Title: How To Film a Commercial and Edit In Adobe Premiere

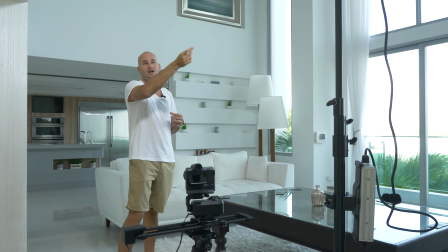20:32 I think there's some sort of tint on them that's making the light blue. So I had to make this really blue as well to even it out.
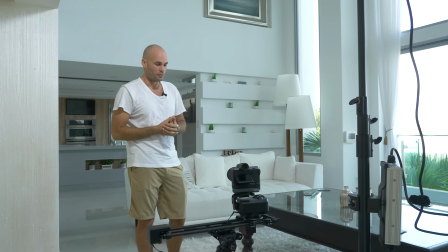20:38 So it would have been very difficult, if not impossible, if we didn't have a color shiftable light. Our main camera here is the Fujifilm GFX 100.
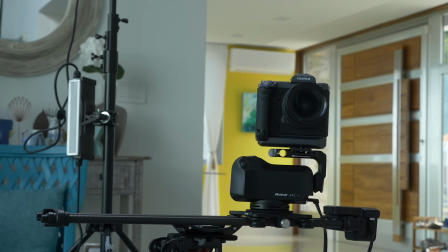20:45 This has been working really well for this video. We've got it on the Rhino Slider Arc II.
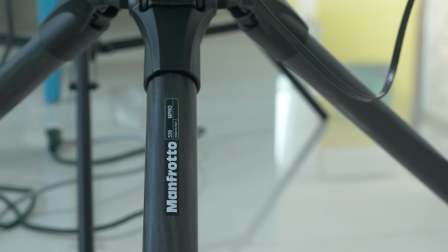20:50 What is holding this up is the Manfrotto 536 M Pro tripod.
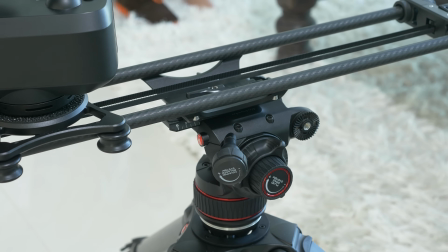20:54 We actually have this fluid head permanently mounted to this tripod, but because this tripod and head are so beefy,
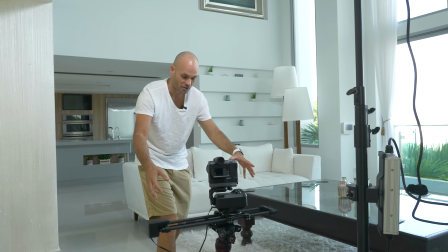21:01 it's actually possible to mount this entire slider directly to the head and just kind of lock the head down.
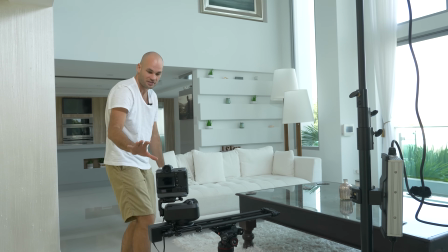21:07 And we're getting really nice, smooth shots moving side to side here. I was very excited about our A camera shot. We completely crafted that shot so that it would be as beautiful as possible. And we had to completely throw our A camera shot out because of partly my fault and partly your fault. I'm gonna blame you. I'm gonna blame you too. How does this come on me? So we basically set up this incredible shot where you can see depth behind them and you can see all these shelves behind them and everything.
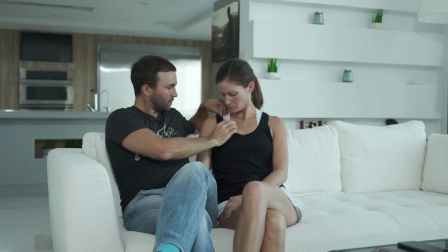21:39 We got the camera moving. And right before we start filming, I decide, you know what, this camera's a little wide, I'm gonna push it in a little bit.
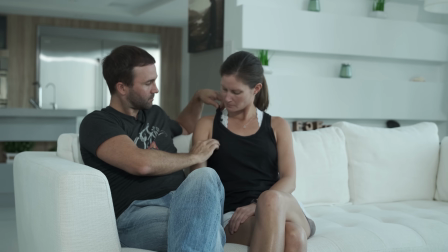21:46 Really exaggerate that shallow depth of field.
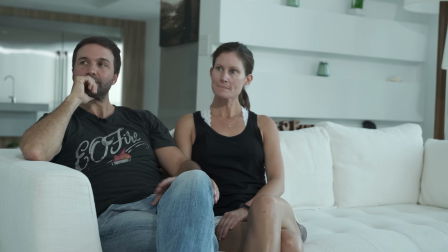21:49 And when I refocus, I don't know if I misfocus, I don't know if the camera misses focus. I was controlling the camera, I misfocus, and it focuses on the front of JLD's knee.
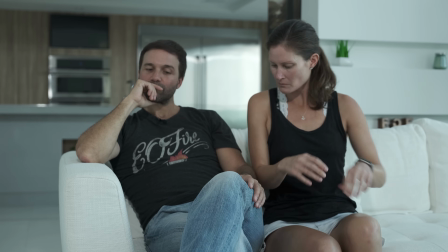22:01 Now, I was in charge of interviewing the people, I was in charge of monitoring audio. I could not walk around and check out the cameras. So what do I say? I say, Patrick, man these cameras for me. So it was your job to make sure that our A and B cameras were going well.
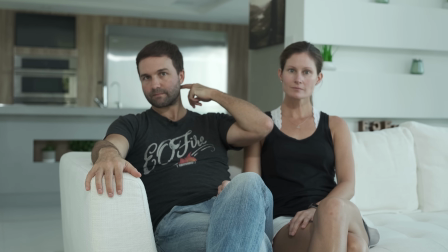22:18 Patrick, can you just keep an eye on our A camera here and make sure that the movement I've made is right on that?
In thinking of not who's taking the blame on this, but how would this have done, how would you have tackled this more professionally? Maybe the correct solution would be every 5 or 10 minutes to refocus that camera. We do that quite a bit, especially with a camera that's moving like that. So what happened? You had to rely on the camera that I set up.
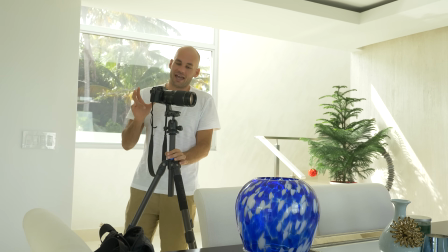22:45 So the secondary camera here is the Fujifilm X-T3, and we have the 50 to 140 millimeter lens.
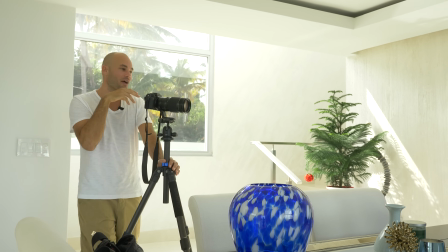22:52 We're shooting at f2.8. We're getting a little bit of shallow depth of field, and I really like shooting interviews with a B-roll camera that's really off axis.
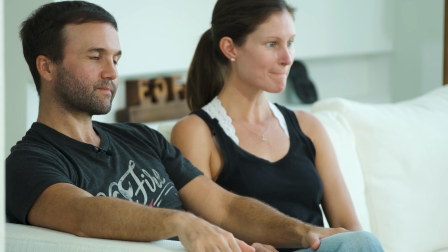23:01 I think it looks nice. It's something different to cut to, and it should work well with this interview. Luckily, we happen to have another GH5 rolling as kind of just like a backup behind the scenes camera. We always have extra cameras rolling when we're filming these behind the scenes stuff.
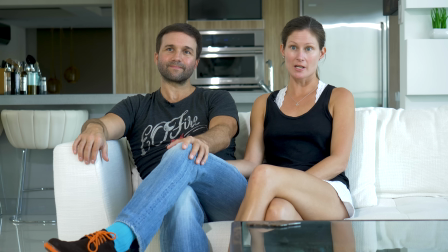23:18 So the 2 shot where they're both in focus is actually shot with the GH5, and I hate that shot. Maybe the average person doesn't even think about it, but to me, I'm like, who the hell would set somebody up on a couch with a microwave behind them? Like, it doesn't even make any sense. It's crazy. It looks so ugly. And so it really bothers me.
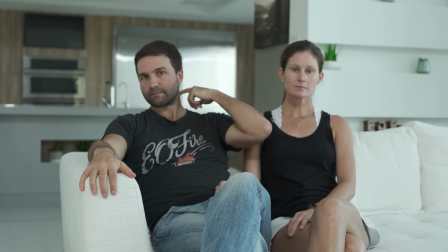23:38 Probably it bothers me just because I know how good the A-roll shot did look and how good it was supposed to look and how much work we did to make it look so good.
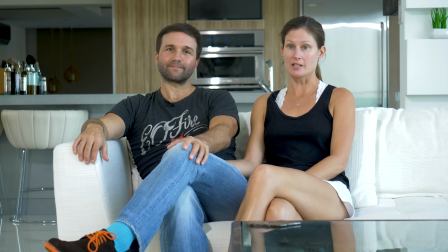23:46 And then we have to use this crap shot that like was never supposed to be seen by anyone. That's probably one of the biggest mistakes we've made in the last, as far as I can remember. Like, I don't remember a mess up as big as that. So those were the 4 interviews we did. At that point, it was just about getting B-roll, B-roll, B-roll, B-roll. And so we were just going around the neighborhood,
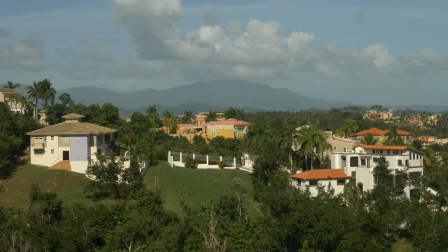24:07 morning, noon, night, all the time, trying to get a variety of locations, lighting conditions, people.
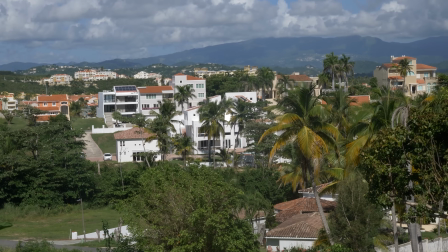24:15 You shot a lot of stuff out of your car, which was kind of interesting. I did. And so just shooting, homes out of a car looks a little suspicious. Yeah, so it was interesting. These new cameras with the image stabilization, either in the lens or in the sensor or whatever, they're good enough that you can kind of just hand hold it, especially if you're shooting slow-mo.